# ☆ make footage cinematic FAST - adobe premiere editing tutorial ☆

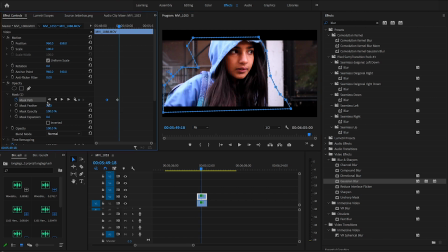[4:06]
So you can still see a little bit of line in this, so if you go to mask feather and bring that up, it'll make sure that the transition between blurred and not blurred is a little bit smoother.
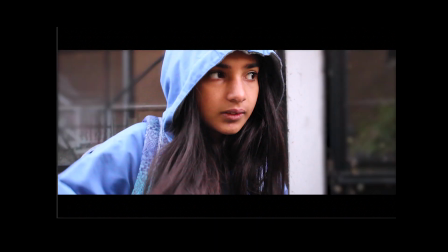[4:17]
And now it looks more interesting than it did before. One last rule that will help your video have a lot better flow is neutral frames in transition.
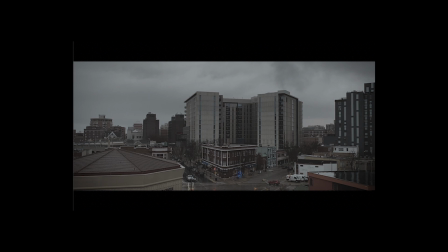[4:28]
A neutral frame is essentially a shot where there's nothing to look at, and it's a little bit of a relaxing breath for the audience in between scenes.
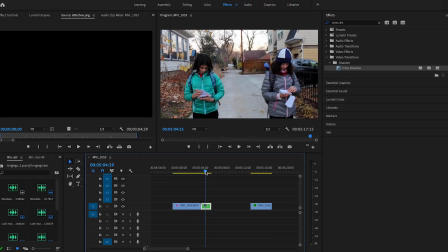[4:36]
In this transition here, I used to go straight from running to this next scene, which was a completely different time much later. And so I had a cross dissolve, which is a form of neutral frame, so that the transition would be a little bit more of a break.
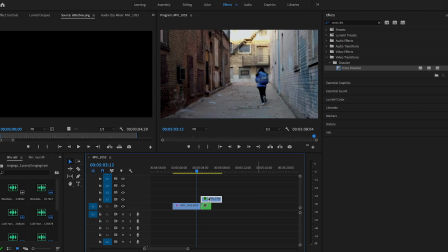[4:52]
But if I wanted to make it even more of a breath, I could add in a neutral frame in between, In
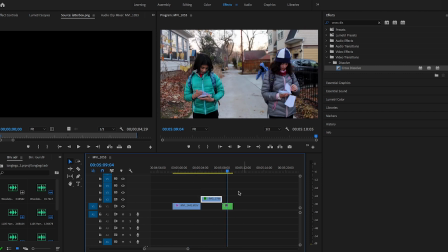[4:58]
this case, I used a city, and that lets the viewers breathe a little bit more and helps the flow of your video. These are all of the easy tricks that I've tallied up so far. If you have any more, let me know or comment them, and I hope this helps you make better videos. Goodbye.